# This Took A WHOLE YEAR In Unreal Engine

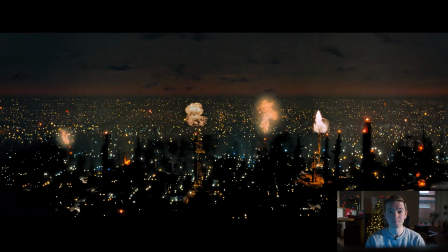(4:10)
So inspiration, I take a lot of inspiration from Blade Runner, the original and the newer one.
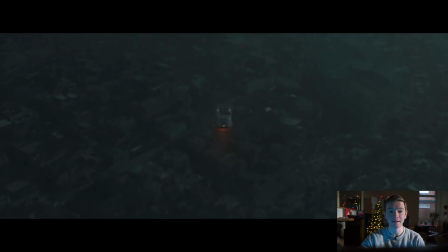(4:16)
There's a shot from the newer Blade Runner where the main character is traveling to the LAPD,
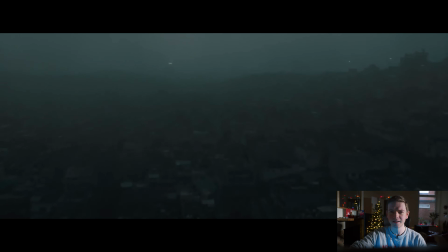(4:23)
and you get this really nice sort of vista. It's very smoggy and overcast, but you can sort of see the streets in the far distance.
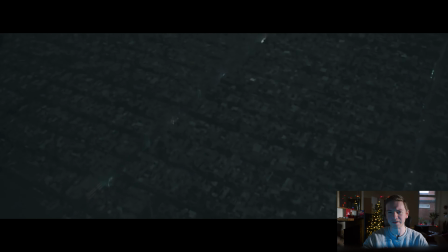(4:32)
And I was looking at that not as reference, obviously, because you want reference to be real world,
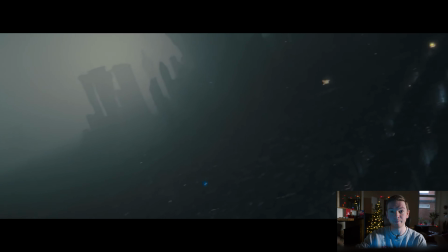(4:39)
but I wanted to see what was out there in terms of benchmarking for the shot, because that is a big budget movie,
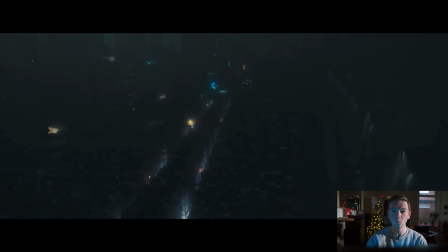(4:45)
and I wanted to see where I landed and what they were doing that helped sell the shot.
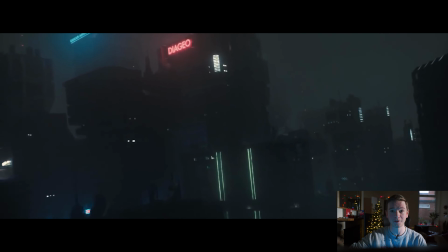(4:51)
And I thought obscuring a lot of stuff was actually a good method. Let me show you the very first attempt at this drone shot. I'd already been building the city in UE4 for a little bit. I wasn't using many meshes, many models at all, but I had come up with this shot, which I'm going to show you now.
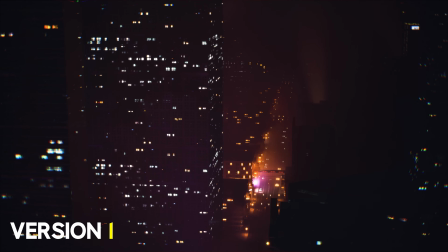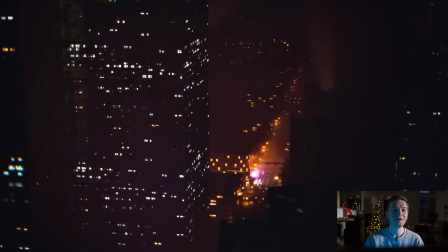(5:17)
If I was going to break this down, if I'm going to critique it, which I have to do, it's by no means photorealistic at all.
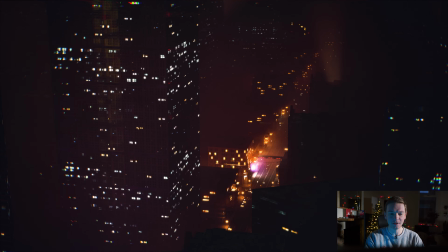(5:26)
What I have done here is, I've got this central building, which looks all right.
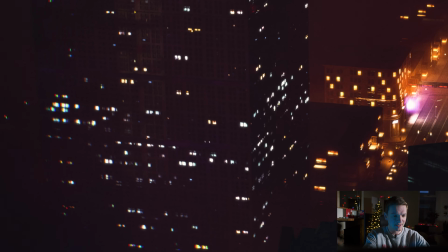(5:31)
You can see that the lights sort of repeat twice.
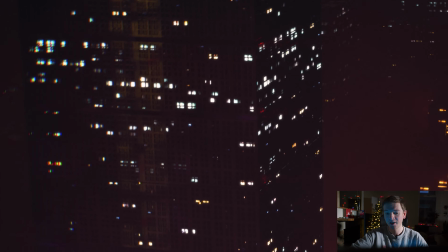(5:37)
You've got this set here that is mirrored up here. The cars don't really look correct.
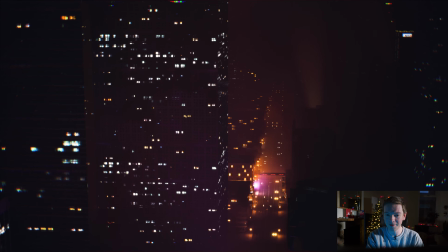(5:44)
I think overall there's just a lot wrong. I don't look at it and think, oh, I believe that.
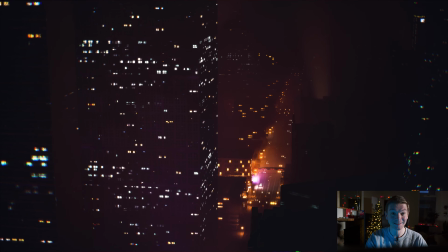(5:50)
And what I've done to try and sell it is add a lot of fog, which, as we saw in the Blade Runner example, helps mask things, but what you're seeing in clarity isn't real enough,
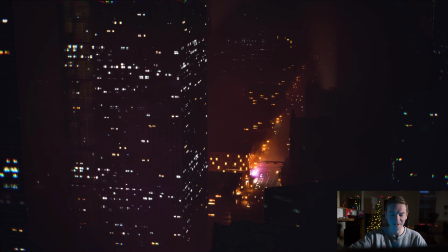(6:04)
and then you don't see anything.
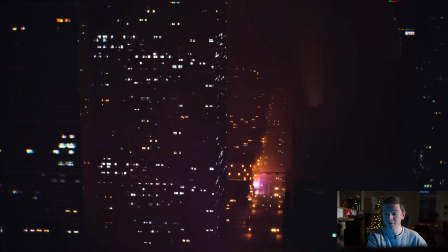(6:05)
But this version I kind of binned, actually, and in favor of UE5 temporarily so that I could learn that new software.
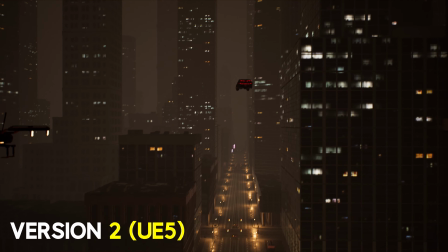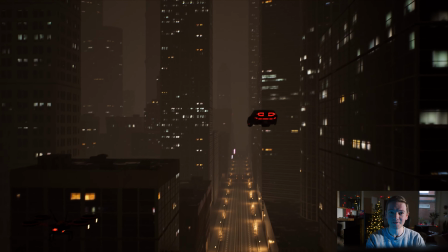(6:20)
It's actually really odd going back to some of these earlier tests, knowing where I am now.
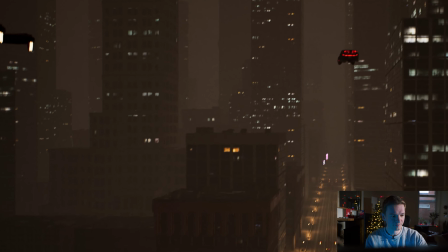(6:26)
On one of the buildings to the far left, the windows,
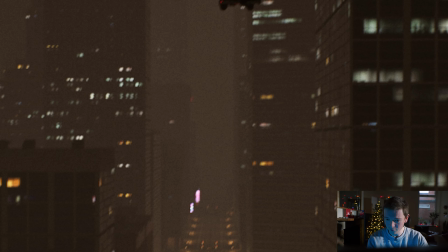(6:30)
the size of those windows compared to some of the other ones on the right hand side and some of the nearby buildings,
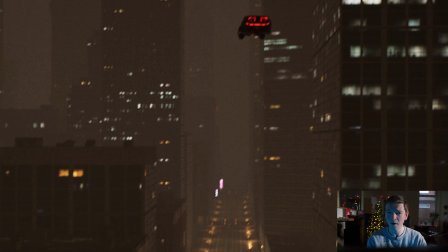(6:38)
they don't really match up scale wise, but there's a lot of work to be done.
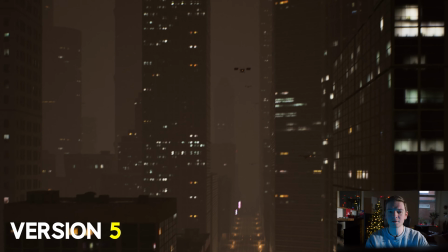(6:43)
More drones in the sky here now. I've got them coming around corners. So I was playing with splines and getting all of these little meshes, these drone meshes,
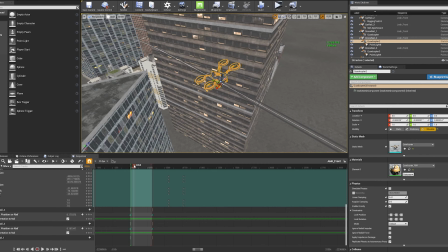(6:52)
to follow the path that I'd set for them using a spline.
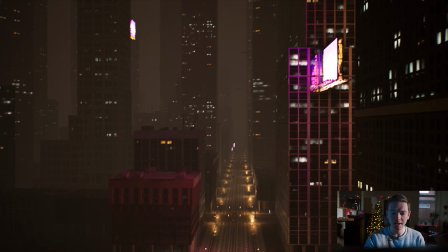(6:58)
I started adding billboards.
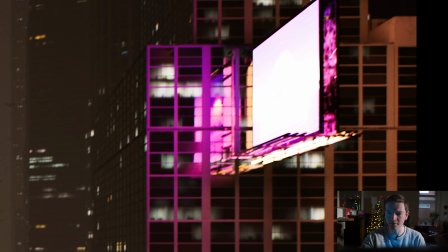(7:00)
Then I have some weird reflection stuff happening here, and I think that was because I was just experimenting a bit with Lumen in UE5.
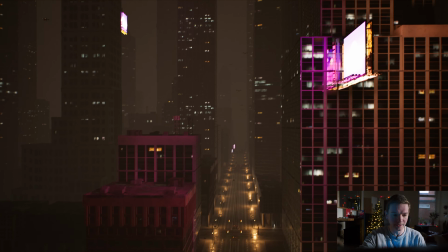(7:09)
The emissive light from here is actually casting onto the building down here,
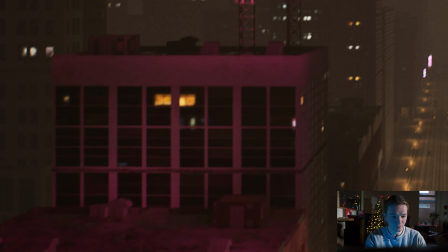(7:16)
which is actually giving quite a pleasing molding. It's obviously nowhere near where it needs to be.
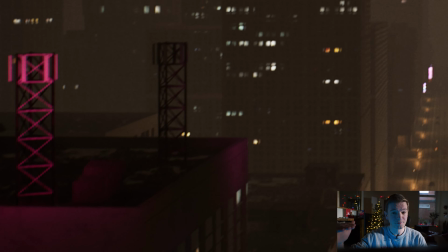(7:22)
When you're setting your benchmark high, this is not good enough,
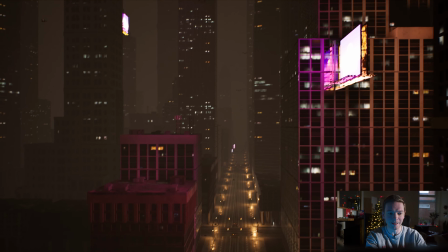(7:26)
but I really liked the Lumen global illumination that I'm getting here on some of these towers as well.
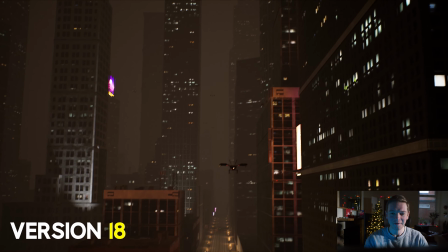(7:32)
They look great. Jumping ahead, we are now adding a bit more detail.
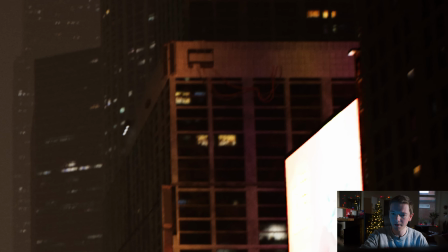(7:38)
So I've moved some things here. I've added some wires and ducts
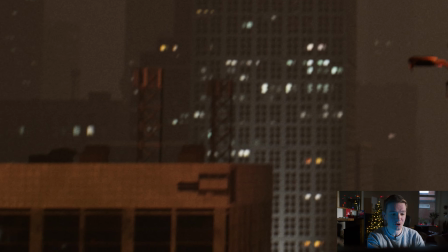(7:44)
and some air conditioning units to some of the nearby buildings.
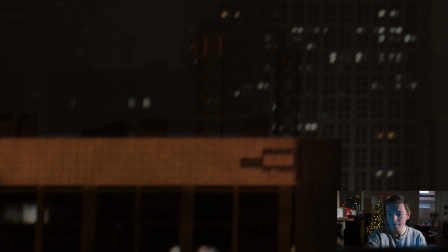(7:52)
And also some detail tiling happening on the top of this building here.
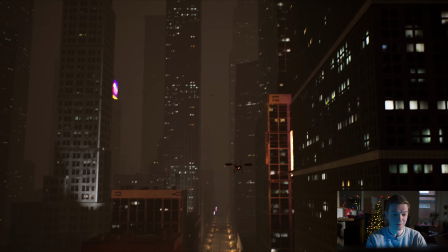(7:57)
You may notice now that I've added camera shake.
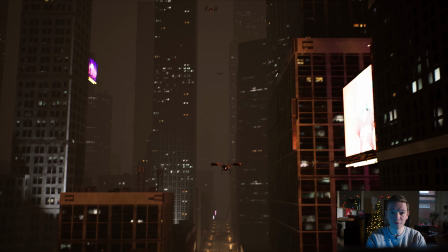(8:00)
This is something that I had used a Vive tracker to record in the engine using Take Recorder.
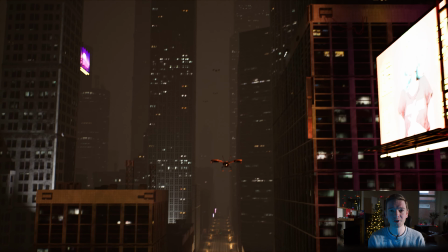(8:09)
But as we saw from the reference, the camera shake doesn't really present itself in
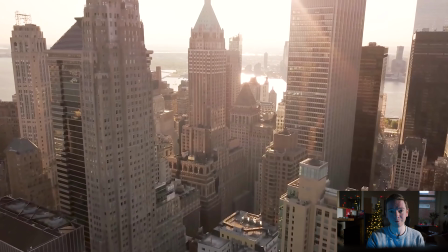(8:16)
the real drone shots.